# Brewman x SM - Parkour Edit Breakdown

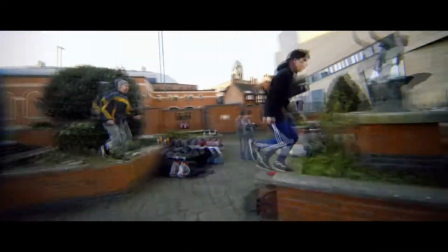I had to watch this bit a couple of times because Luke strides the whole thing, and so there's ghost steps some of it.
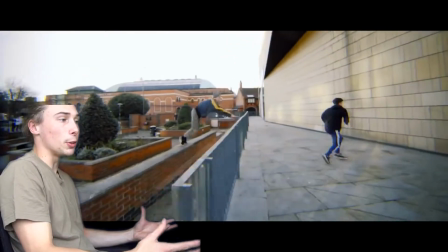So there's a doubles line, 2 people doing exactly the same line,
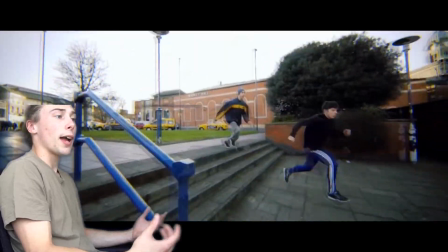but there's variation in the footsteps which gives it a bit of flair. My eyes are immediately drawn to Souther's, maybe due to the flair from the ghost strides,
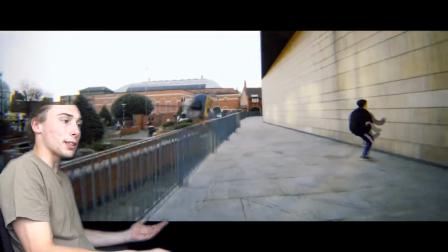maybe because of how he's dressed or the style, maybe it's because his name is Sam as well, and I like watching people who do parkour called Sam.
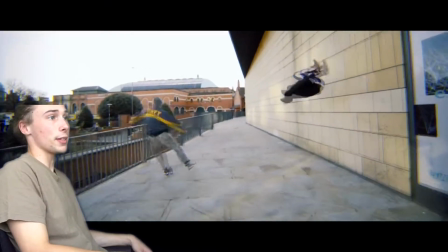And the 2 flips at the end synced up is just...
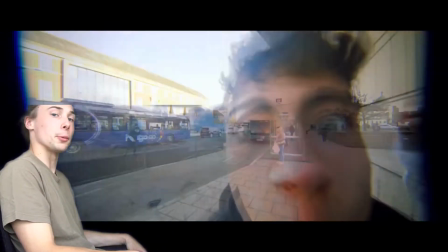great way to finish the line, and extra points for leaving the camera grabbing as well. And that part adds back in the black fisheye bars and then removes them in the next shot.
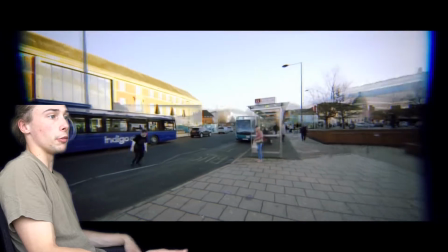I'm not sure if that's just a camera quirk that needed to be removed or if it's an add-in on purpose that I just don't like.
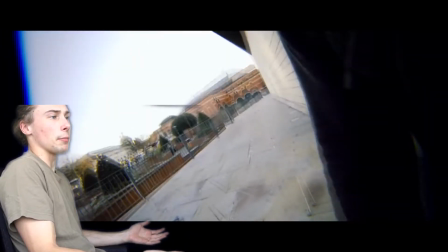It serves no real function except to highlight Luke's clash with the camera.
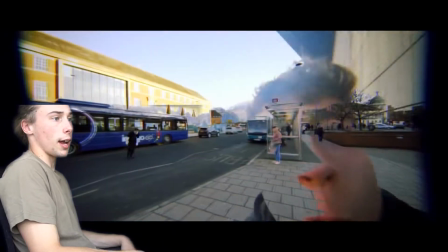Either way, it's added, used as a transition and removed for the next shot, so it should definitely be applauded.
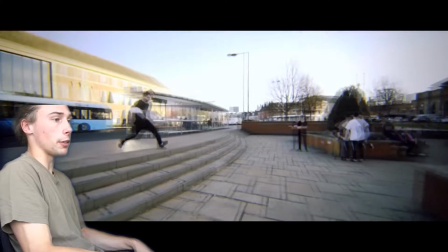And then another stonking jump from Hector. He must have been on one for big jumps that day. But again, repetition but different setting,
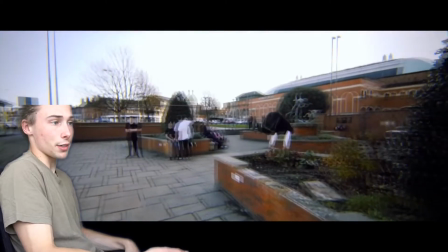showing all the stuff that was good about the first jump and showing the transition of the jump to another area shows Hector's versatility.
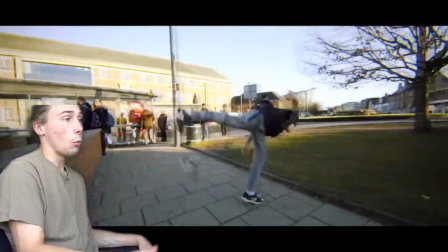And this line's a Kong speed up from Max and a double Kong walkout Webster from Keelan, who takes centre frame,
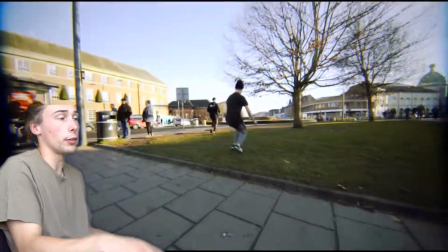and the slow motion helps mask the change between the 2-1 to the 16:9 and then to the blurry fisheye 4-3.
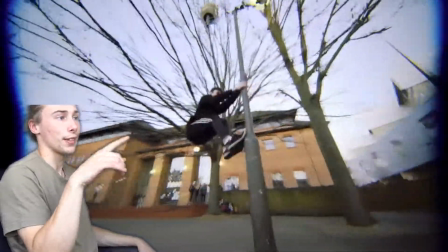Also the conservation of momentum from the Webster walkout into the swing polecat low orbit angle works really well here.
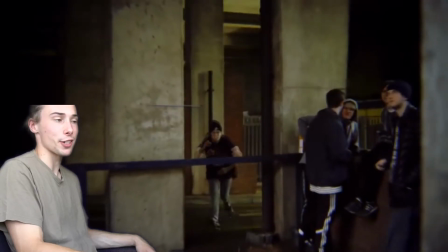Extra points for the Sam Coulter zoom flash transition as well. And extra points for the satisfying clip order.
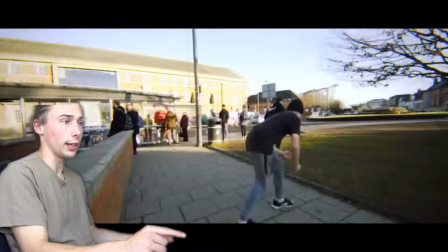It goes from Max and Keelan to Max to Keelan.
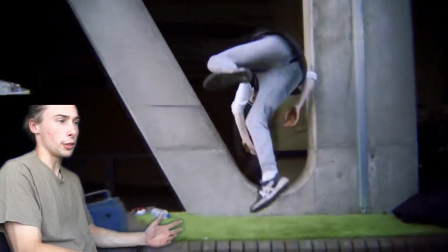The light flickering from the high shutter speed from shooting slow motion works well, but it's usually really annoying, and the flash transition from the Sam Coulter effect kind of helps with this.
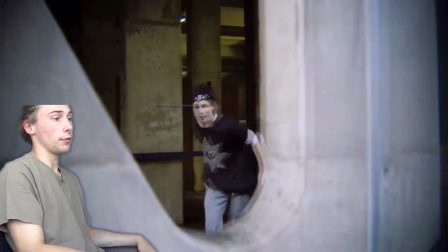Two geometrically satisfying precise flip threads, and the flow of this line is just insane.
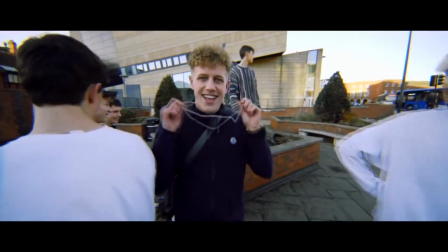Don't want you on my mind, don't want to feel you.
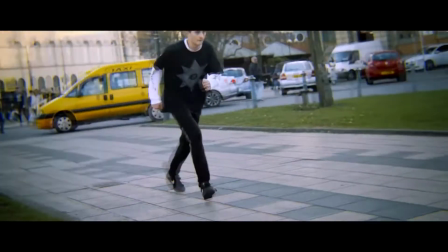Don't want you on my mind, on my mind, on my mind, mind, mind, mind.
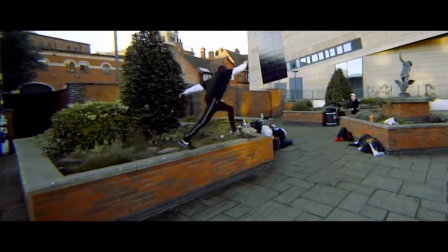Why would I leave if you were everything I wanted you to be?
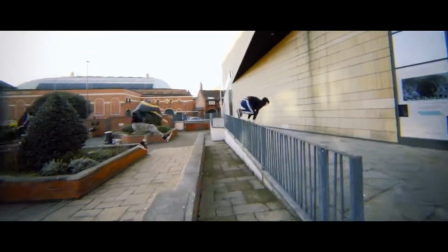When I saw what you did, who you were with, got me questioning the things that I believe.
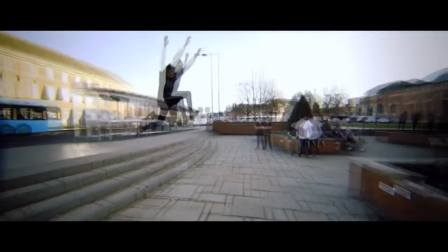So I asked myself, do I let you go? Do I keep you in the frame of my mind?
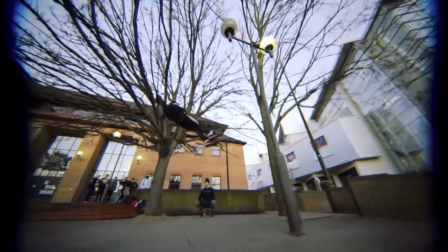Now I'm growing wise to your sugar-coated lies. Nothing sweet about my misery.
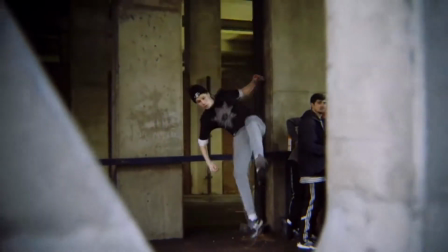I finally found what went wrong.
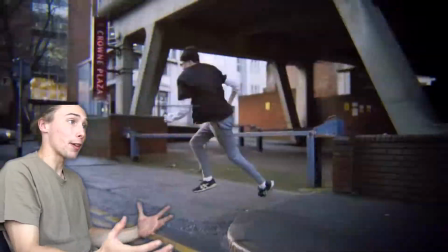Then with the car coming up, makes your brain go, oh, get out the way of the car. So transition from the left to right traversing clip is psychologically very satisfying,
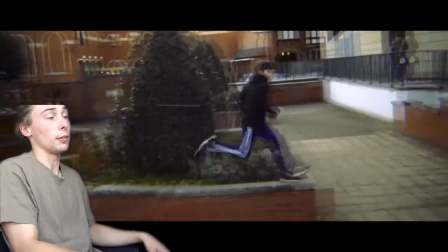and continuing the run all the way past the vault and even further past all those people exaggerates that.
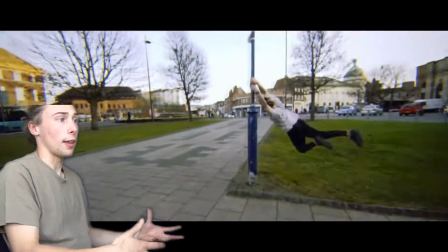The momentum conservation transition to the Webster to start the line and the Webster to finish as well is just so satisfying.
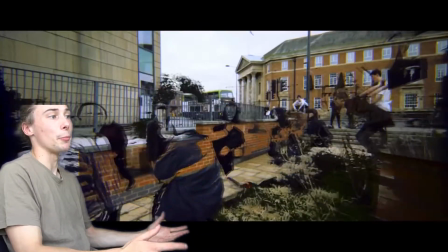It's sort of like bookending a parkour line. And then panning across to the group celebrating the completed line, and Sam's face ends up in the centre of frame,
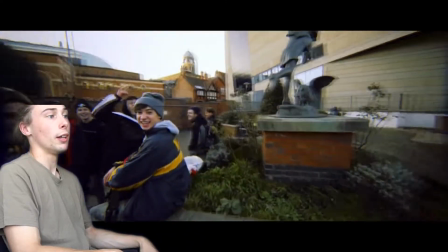and he's wearing the most brightly coloured clothes, and he's the last to fade out into the arm jump,
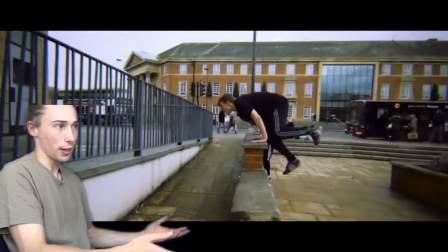filling the space that he was just in, which is very psychologically satisfying. It's a doubles lines with flair to differentiate the two athletes,
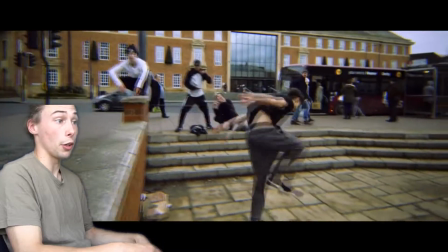continuing into a longer shot of another doubles line, making it a doubles line.
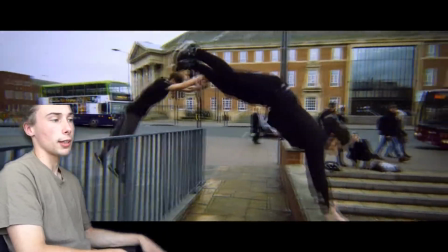Luke doing his signature double Kong.
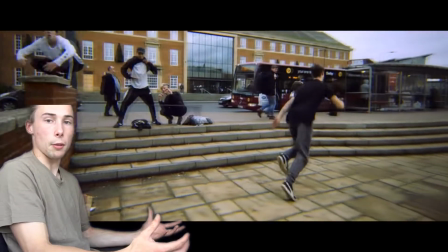Holding the shot for the music sync is welcomed, as it's been like a minute of pure jumps at this time with basically no break in between.
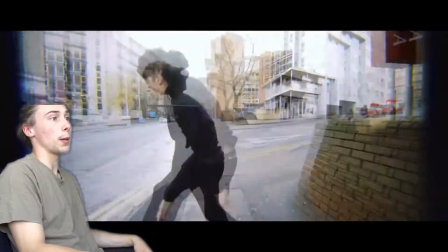Again, speed ramping to the beat, bonus points for the phases, bonus points for the thumbnail, bonus points for it being a sick line.
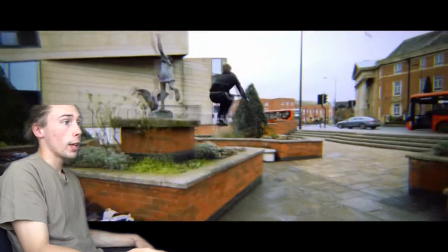Then there's another momentum conservation cut. And this is my favourite move of the whole video.
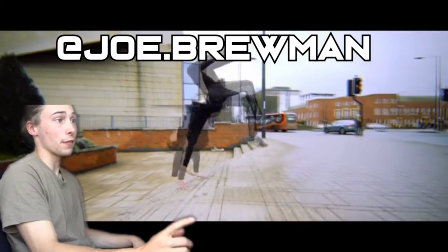Joe Brewman, he steps on the first step and handsprings off the second top step. It's so nice.
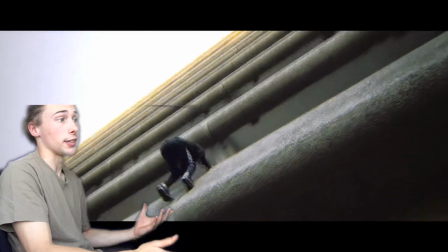Followed by another sick transition, nice descent,
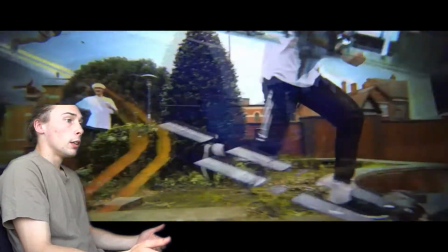flip and momentum conservation cut again. A repeated but altered line adding to the theme of repetition again.
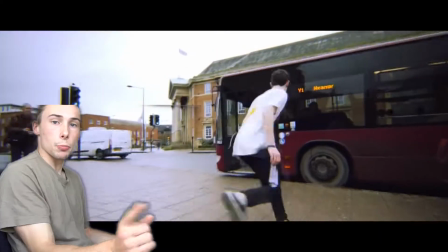And bonus points for getting on the bus.